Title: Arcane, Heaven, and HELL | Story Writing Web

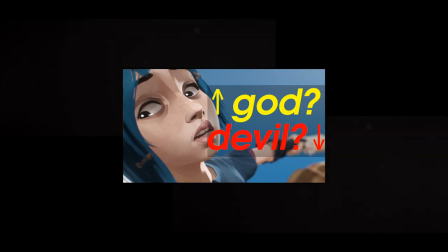0:00 My name is Michael, and I am from St. Joseph. I like stories.
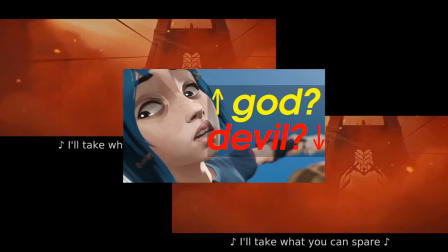0:05 This week, I'm here to unravel the web of connections in Arcane,
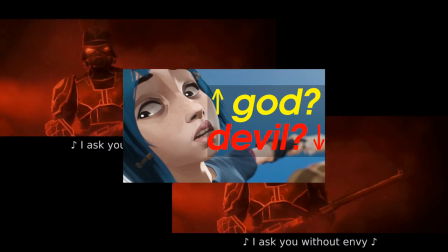0:10 the latest and greatest of a growing list of quality, video game-adapted, animated features.
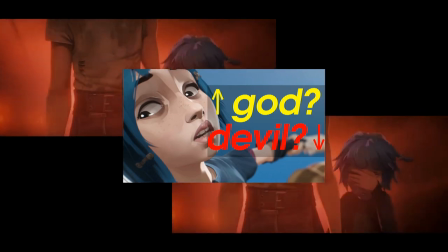0:17 When I say greatest, I truly mean it.
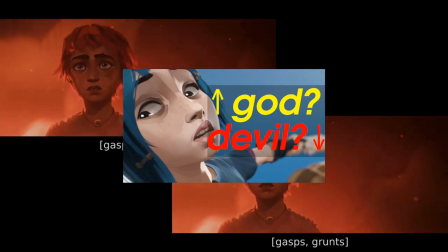0:20 The narrative of this clockwork science fantasy story is so tightly woven I almost choked on the threads,
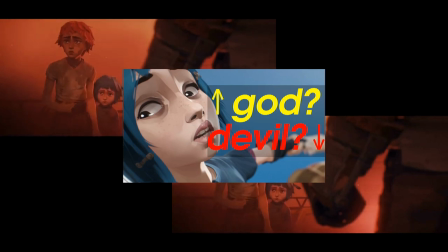0:28 but I was saved by the ensemble cast of characters who clawed their way out, each on a desperate bid for survival.
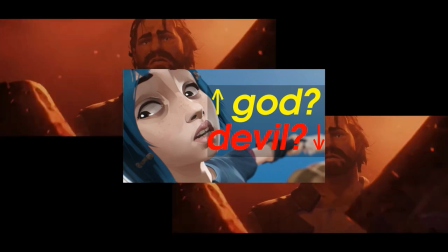0:36 Episode 1, titled Welcome to the Playground, will be our primary subject of focus,
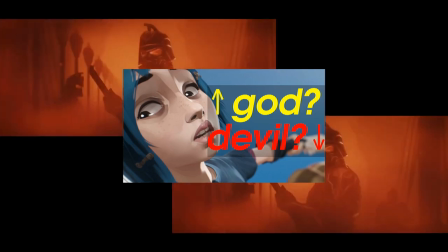0:42 simply because I couldn't find a foothold anywhere else in the series that wouldn't have me talking for hours on end.
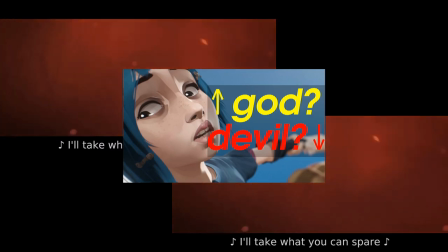0:50 But be warned, each piece of the puzzle slots in so perfectly it would be irresponsible to ignore the rest of the show.
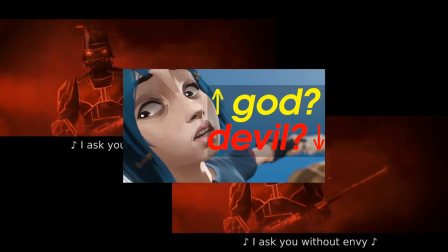0:59 For this reason,
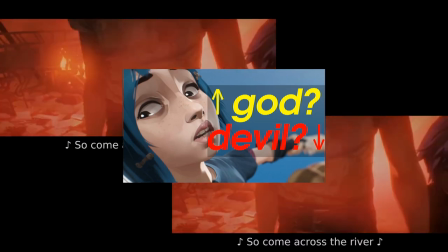1:01 I give myself permission to do a tell-all analysis full of every egregious spoiler you could ever imagine.
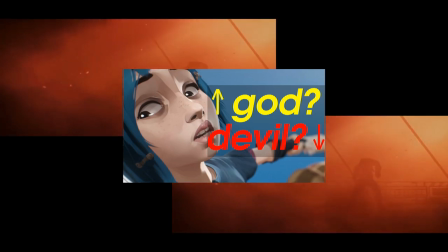1:09 What I will say is, like any proper adaptation, Arkane holds its head high as a standalone production.
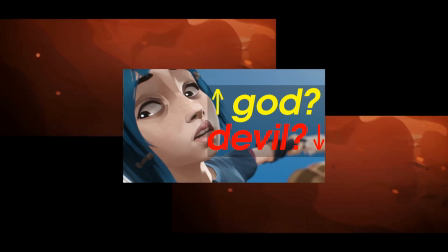1:16 You don't need to play the video game source material or do endless hours of research to appreciate it.
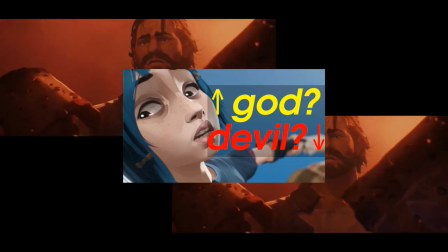1:23 In fact, I would recommend not doing either of those things. Instead, you should jump straight into the show.
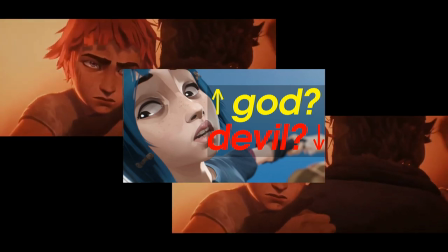1:30 It is worth your time. Arcane opens with an ominous view of a bridge clouded in smoke lit by red flames.
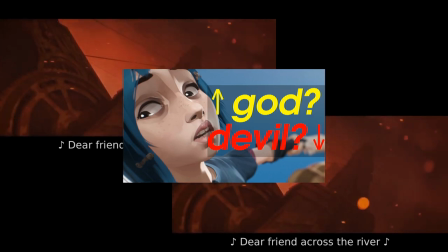1:39 The point of view is low to the ground. The audience looks up to the strong arms and cables that support the bridge.
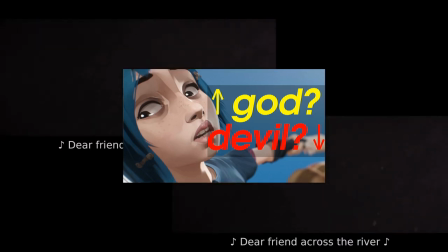1:47 These first few frames tell you absolutely everything you need to know about the show.
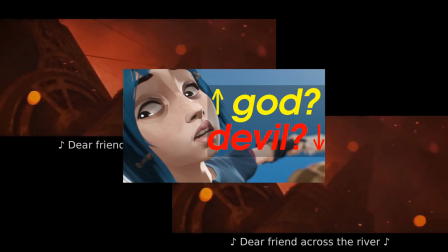1:52 What is a bridge? It's a connection between two places.
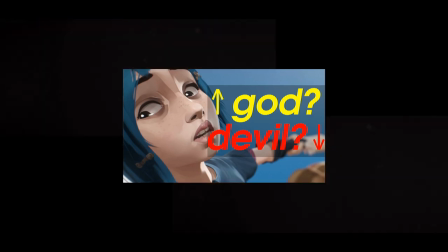1:56 In this case, the prim and proper aristocratic city of Piltover, and the grimy,
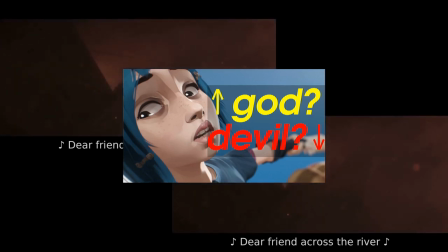2:03 impoverished, industrial undercity that fed the upper lavishness. We are on the ground level, looking up.
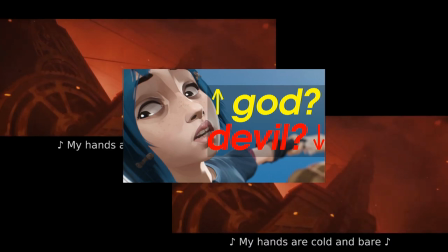2:11 The Undercity is below, Piltover is above, above and below, high and low.
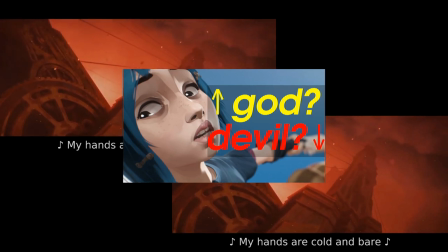2:19 This show is full of duality and opposites.
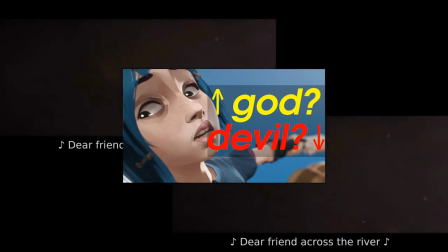2:23 A behind-the-scenes interview revealed the pilot episode originally began with a scene from episode 3's opener,
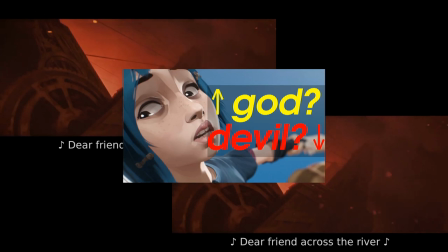2:31 which saw our clever antagonist, Silco, drowning. In this, he provided a very clarifying voiceover.
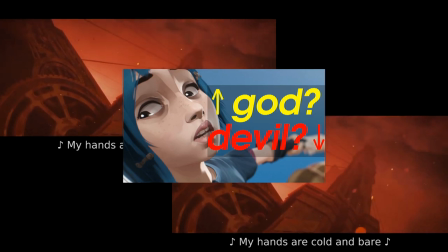2:39 Ever wonder what it's like to drown? A story of opposites.
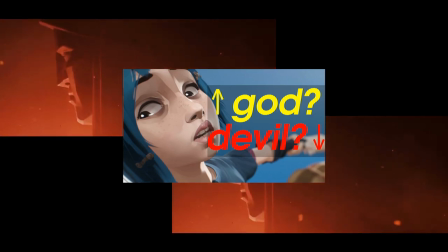2:44 The showrunners held true to this line and visually represented his words in the opening instead.
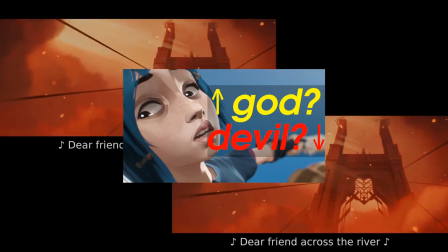2:51 Clouds of smoke, disunity, ambiguity,
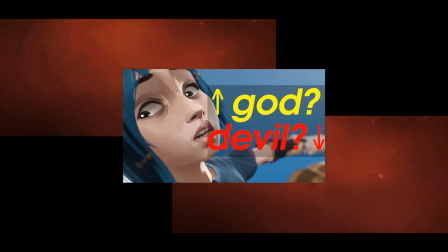2:55 red, rage, anger, conviction, emotion, an indiscreet explosion and the firing of a gun.
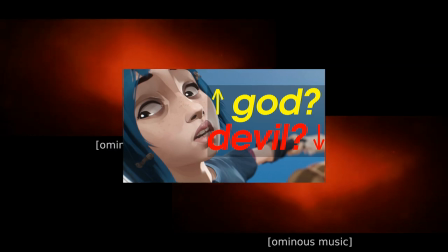3:03 Our cursed heroine, Powder,
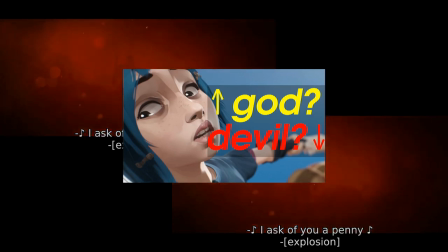3:05 sang through this bloodshed a song full of near and far, up and down, strong and weak, rich and poor.
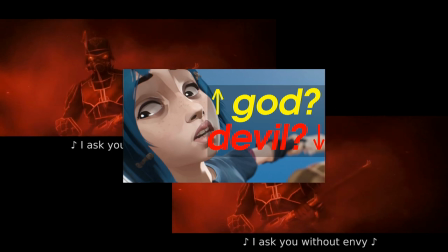3:15 Dear friends across the river, my hands are cold and bare.
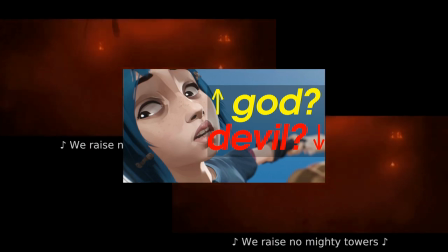3:20 Dear friends across the river, I'll take what you can spare. I ask of you a penny, my fortune it will be.
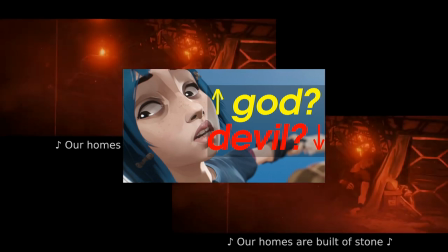3:28 I ask you without envy.
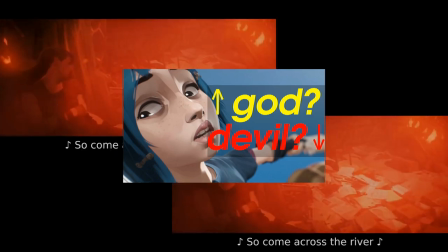3:30 We raise no mighty towers, our homes are built of stone, so come across the river and find.
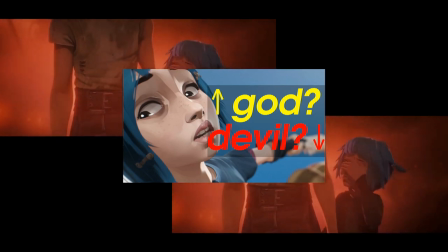3:39 What did Powder and her older sister Violet find? The fruits of revolution and the completion of the prologue.
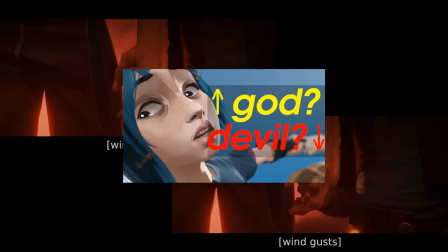3:47 Their mother was dead. Violet was taller than Powder, taller, older.
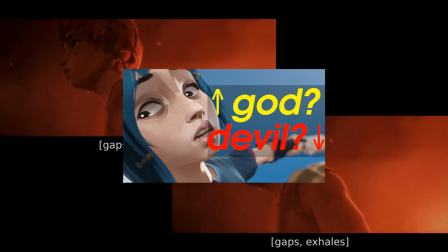3:53 Powder was shorter, younger. Vi's hair was red, Powder's blue.
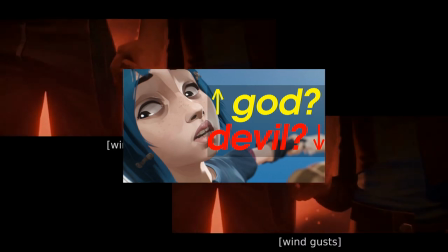3:59 Opposite, opposite, opposite. When Powder finally opened her eyes, she looked up to Vi.
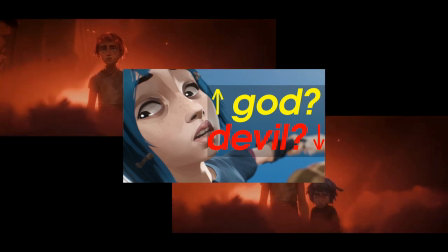4:05 The grizzled, revolutionary Vander stepped aside to reveal the fate of their mother.
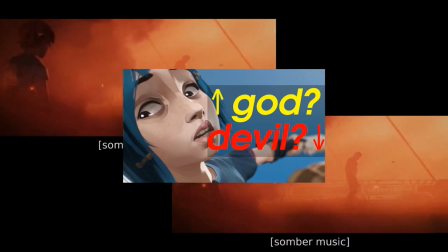4:10 He knew the girls and their mother, otherwise he wouldn't have motioned to who the sisters sought after.
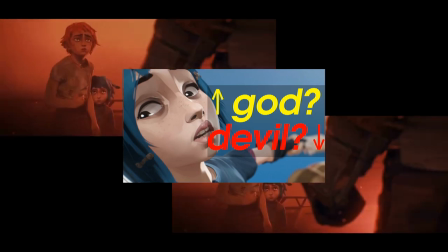4:17 As the sisters grieved their mother, light pierced through the clouds and shined on Vander's back.
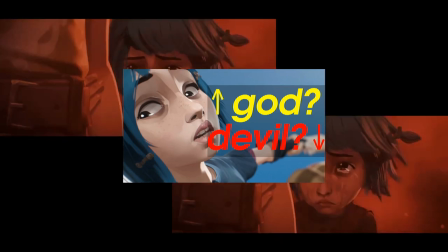4:23 He cast a shadow on the girls, now adorned with a perverse halo.
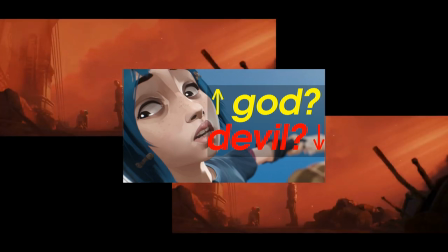4:28 The light was a silent, sickening epiphany of what his violence had wrought.
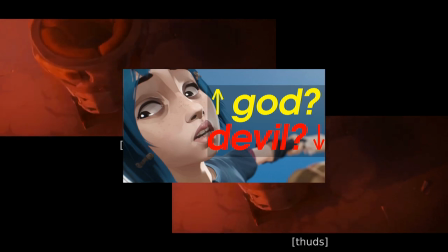4:33 In this moment, he gave birth to two orphans. He dropped both his gauntlets and lifted the girls out of the carnage.
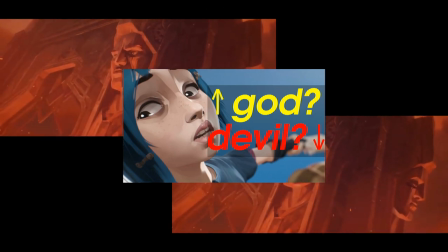4:42 The finale of this scene is Vi looking back at the bridge and the murderous enforcers.
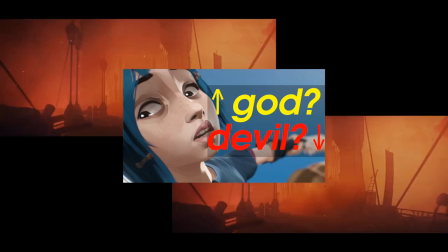4:48 Then she looked up to the city above as the music swelled. The city on a hill.
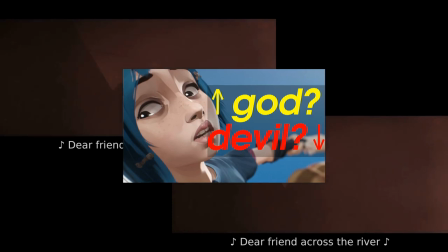4:54 Piltover. I don't want to spend too long on the opening, but it must be said how ambitious this introduction was.
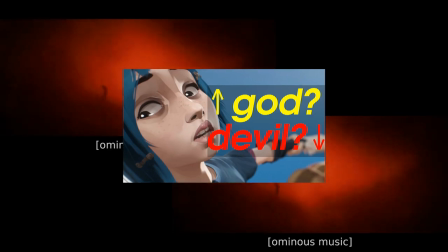5:02 Few stories are able to punch so hard right out of the gate and earn it.
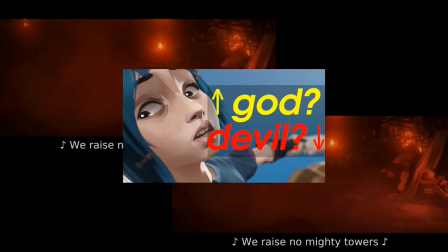5:08 You can't start with something so tragic, so somber, and not justify it later in the story.
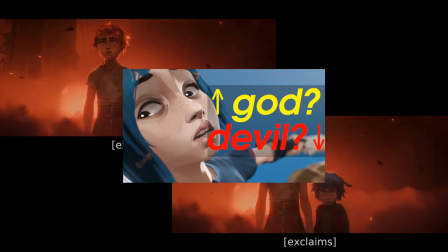5:14 It is very risky to toy with the audience's heartstrings, only to play a sour note.
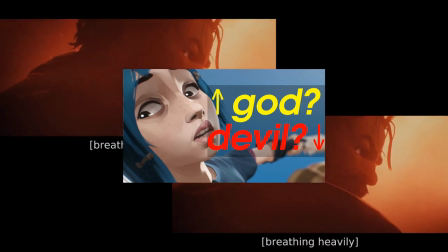5:20 If you start with such an impactful scene, then fumble the explanation,
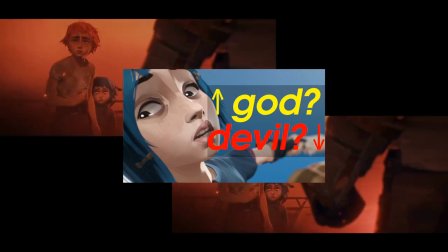5:25 or create an inconsistent tone, you teach the audience not to trust you.
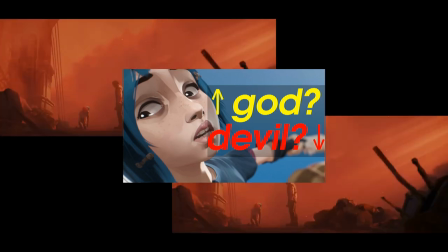5:31 Why did we leave off on an image of the city Piltover? Because that's where we're going next.
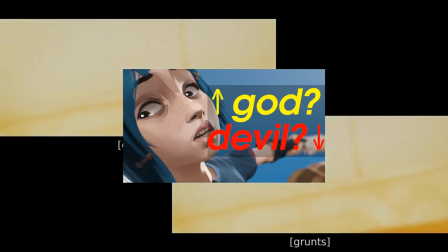5:37 The first shot is Vi climbing up a wall. She was ascending from her low place.
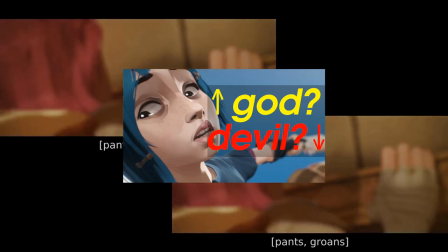5:42 The next shot is of her feet. A hand held high next to her head was up.
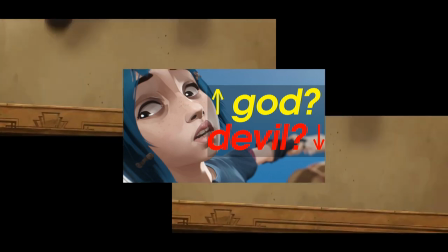5:47 Her feet were down and one foot slipped. Another low perspective shot.
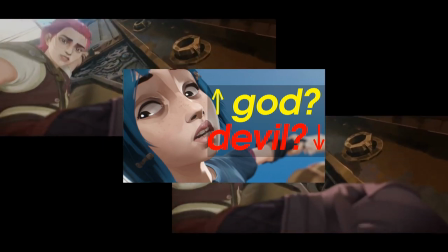5:52 We are Powder looking up at our older sister looking down on us.
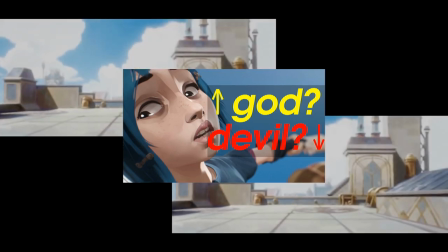5:57 There's been a time skip so the kids were a bit older, but they're still young.
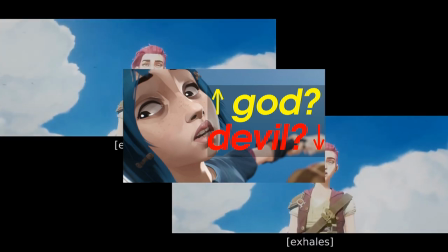6:02 Powder's name is first revealed as the band of bandit children climbed onto the roof of a rich building.
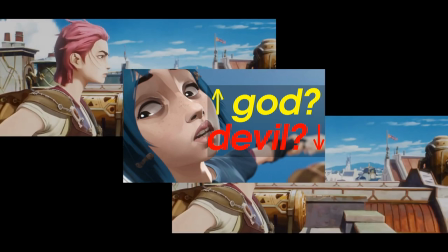6:09 On the roof, at the top. Why is her name Powder?
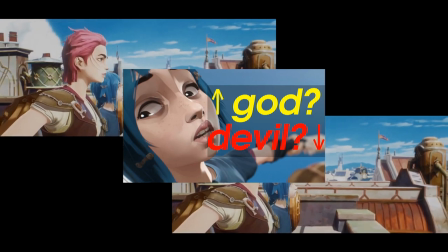6:14 For two reasons. One is obvious, one is not.
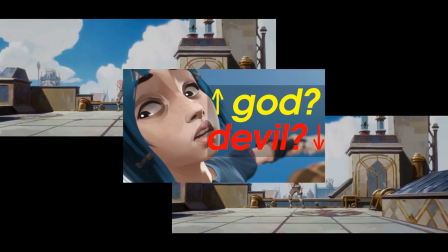6:19 powder is what you make bombs out of and she eventually becomes quite the demolitions expert
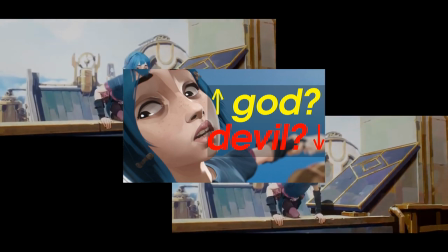6:26 powder on a deeper level is the essence of potential buildings are made out of brick which is made out of rock
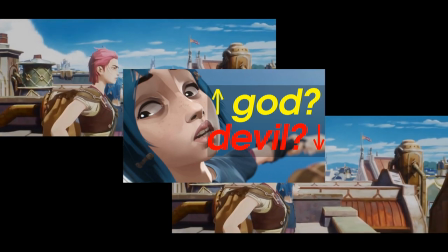6:34 or the dust of the earth powder later she becomes the cornerstone not of a building but
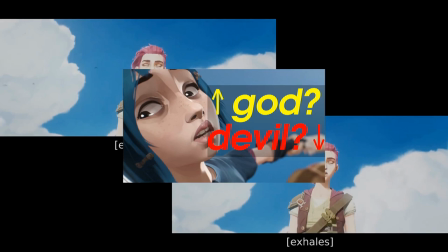6:41 of an entire nation cornerstone being synonymous with a savior or messianic figure.
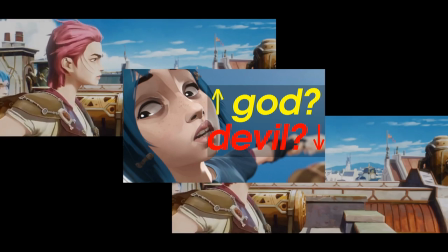6:49 Religious symbolism, especially inversion, is very present throughout Arcane.
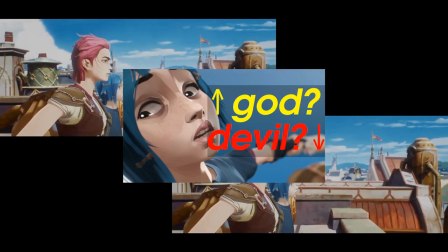6:55 It's nice getting above it all, huh? said Vi to Powder.
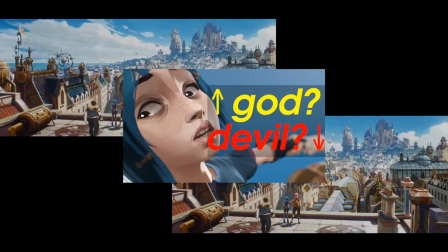6:59 A wonderful establishing shot follows to introduce Piltover at a glance.
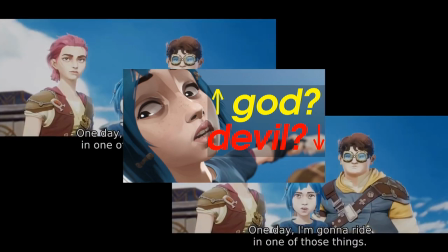7:05 I'm going to ride in one of those things, said Powder, concerning the flying airships which sailed even higher still.
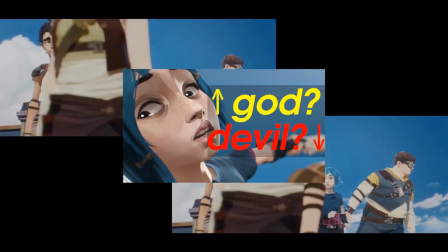7:12 And one day I'm going to shoot one of them down, replied Milo.
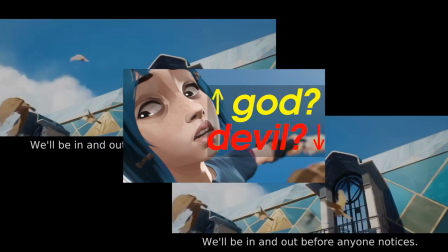7:17 This is a fun little bit of foreshadowing, as Powder eventually fulfills the dream of both her and Milo later in the show.
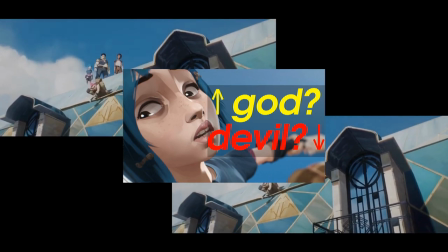7:26 Everybody follow me, just don't look down, said Vi. Violet had an affinity for up and down, didn't she?
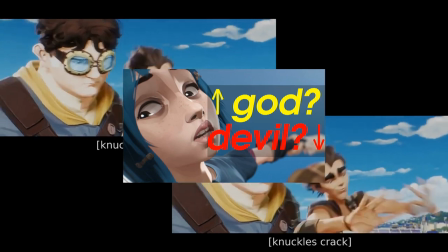7:35 Cupcakes on a balcony are a cheesy bit of foreshadowing as well. Why is the first challenge for the group to jump over a gap?
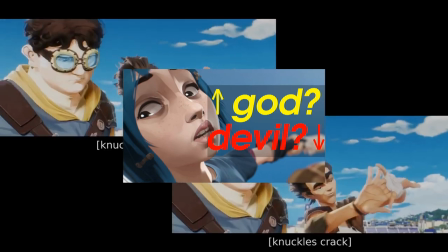7:44 Well, it's because there's no bridge connecting the two buildings. The delinquent children weren't supposed to be here in the first place.
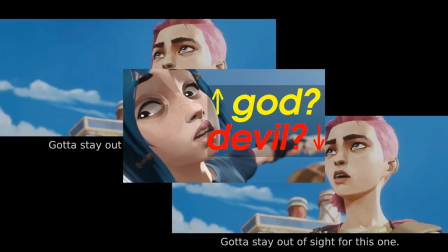7:52 They were imposing their will by crossing the divide. Powder stood atop the building on the other side of the chasm, afraid.
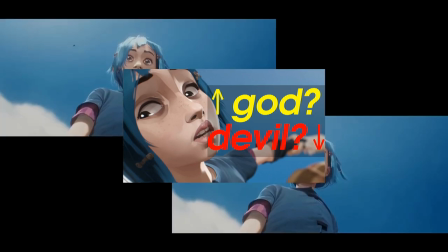8:01 This is the first time we see her face clearly, and her eyes are gray. A blank slate, looking down. She could be anything. At present, she was separated from the group.